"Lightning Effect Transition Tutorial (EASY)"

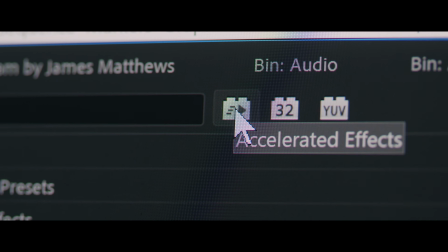0s
So if you know me well, you'll know that I love using thunder and lightning effects all the way throughout my films.
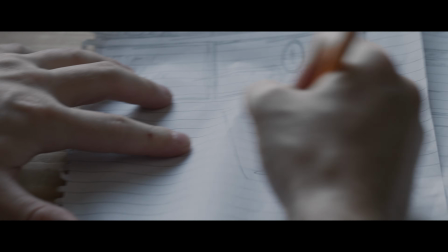5s
I don't know what it is, I love thunderstorms so much. They just give that epic, powerful, atmospheric feeling.
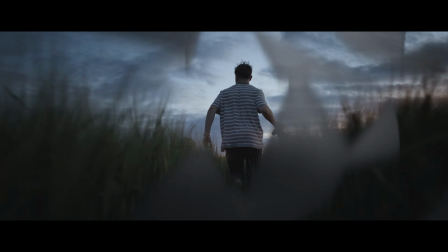11s
And in this video, I'm going to show you how you can implement these flashes of thunder and lightning all the way throughout your scenes. And it is so easy. It's the most simple tutorial I've probably ever done. You can do it on any software.
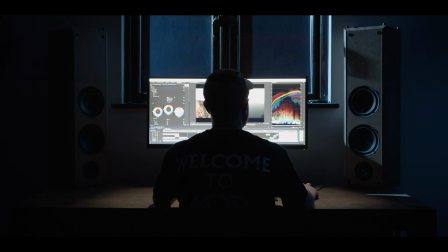23s
All it is using color grading in certain parts of the image. So easy. Combined with them sound effects, it is just a recipe for absolute power, mate. And today's video is sponsored by Artlist.
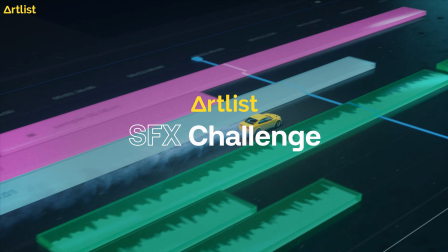34s
I'm going to tell you about their amazing sound effects challenge that they've got going on. Up to $10,000 worth of filmmaking equipment to be won.
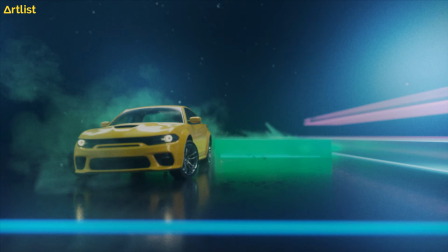43s
I'm not kidding, mate. Artlist, I love them so much. They do so much for small filmmakers.
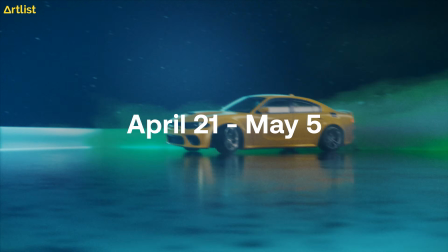48s
They do so much for the industry and like us people down at the bottom who are like solo shooters. So Artlist, thank you very much. Talking about them later, but for now, let's go straight over to Premiere Pro. You can be using any software as always. I don't just do tutorials just for you lot on Premiere Pro. I'm going to do it for all of you because, you know, we're about that. Anyway, what's going on, you lot?
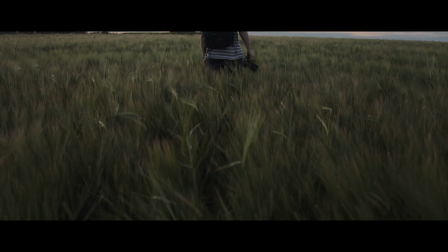69s
I hope you're all sweet. So this particular film is Create Without Limitations.
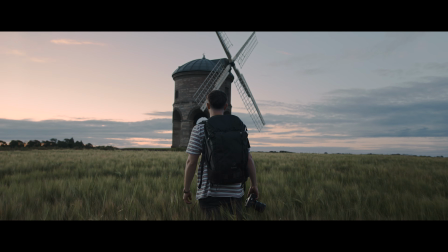73s
All the way throughout this film, I used thunder and lightning strikes because I felt that it really kind of amplified the atmosphere in the film.
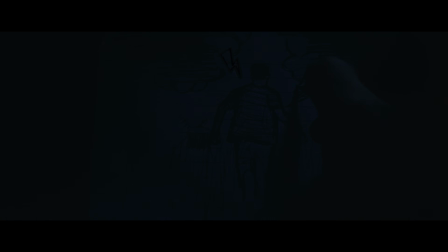81s
It gave that more intense tension throughout, and it also helped tie different scenes together.
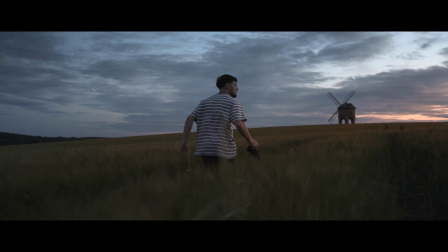87s
You can see how I used kind of overlays combined with some thunderstorm flashes and the sound effects, and it just allowed the scenes to kind of cut together nicely. So I'm going to show you how you can do that today.
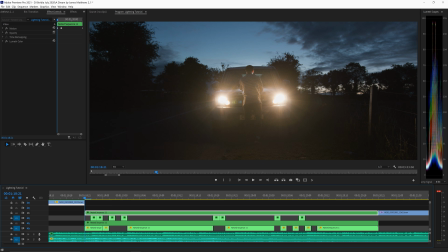98s
This particular shot right here is the one that I want to focus on because it's probably the hardest one to do, and it's pretty damn simple as it is. So if you can nail this one, you can nail bloody any of them.
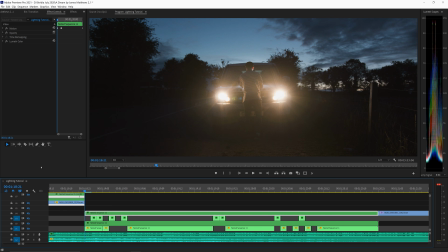108s
So let's go through frame by frame so that you can see exactly how I've implemented them kind of localized flashes, right?
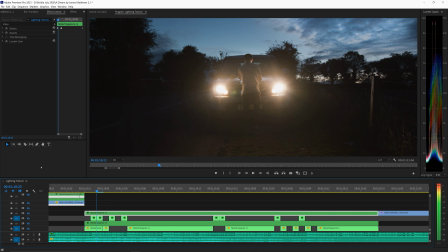117s
So check out the right hand side. You ready? Boom, flash. We keep going.
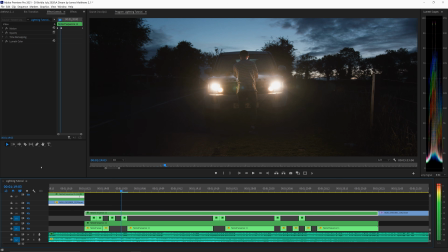123s
The whole sky now flashes, right? Next one, look on the left hand side. Oh, we go on the right actually. So bottom right, top right, look at the left, flash, right. See, it's so easy. It's simply just these localized little flashes, and they only work when they're combined with them sound effects. Oh, I love it so much. It builds so much tension and builds that energy up, and that's what we want.
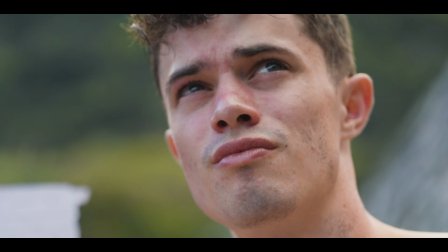152s
I think that a lot of elements actually give off emotion, like calm, sunny days give off a certain feeling, a certain emotion.
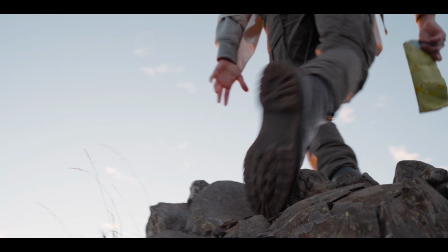160s
Fire gives off this kind of epic power, kind of fiery atmosphere, and then you've got these intense thunderstorms that can kind of give off a real mood, a real nastiness almost. So that's why I love using them so much, and it actually helps tell your story if it makes sense for your story anyway. But some people just like to use them because they look sick. Maybe I'm guilty, maybe not.
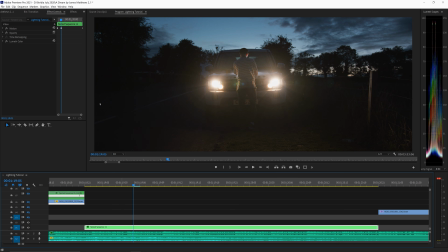183s
So right here we've got that simple shot without them flashes on. Now I'm going to show you how you can implement them beautiful little flashes really, really easily.
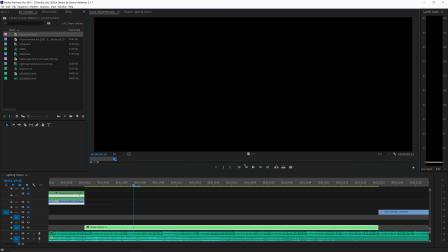192s
So we're actually going to get ourselves an adjustment layer. Let's drag an adjustment layer over the top of our shot.
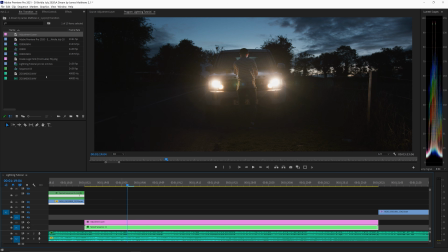199s
That is going to be the layer that we're going to do all of our effects to. So what I'm going to do is I'm going to get a Lumetri color, and I'm simply going to build little localized areas that I can increase the exposure on.
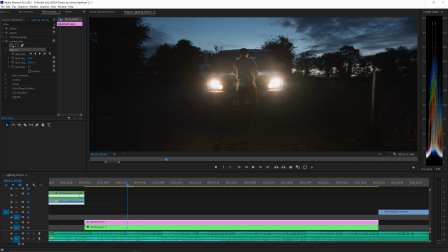213s
So right now I've got my Lumetri color. I'm going to let's grab a circle for now, and over here, where do we want to do it? I want to do it about halfway through, so let's do it about here. So I obviously do not want to select the trees. I just want that sky above.
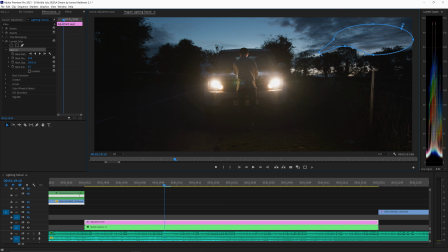232s
Now we can select mainly the highlights anyway, which is going to do most of the work for us. But if I can avoid getting them trees, that would be great. Now let's select that bottom half right there of the clouds.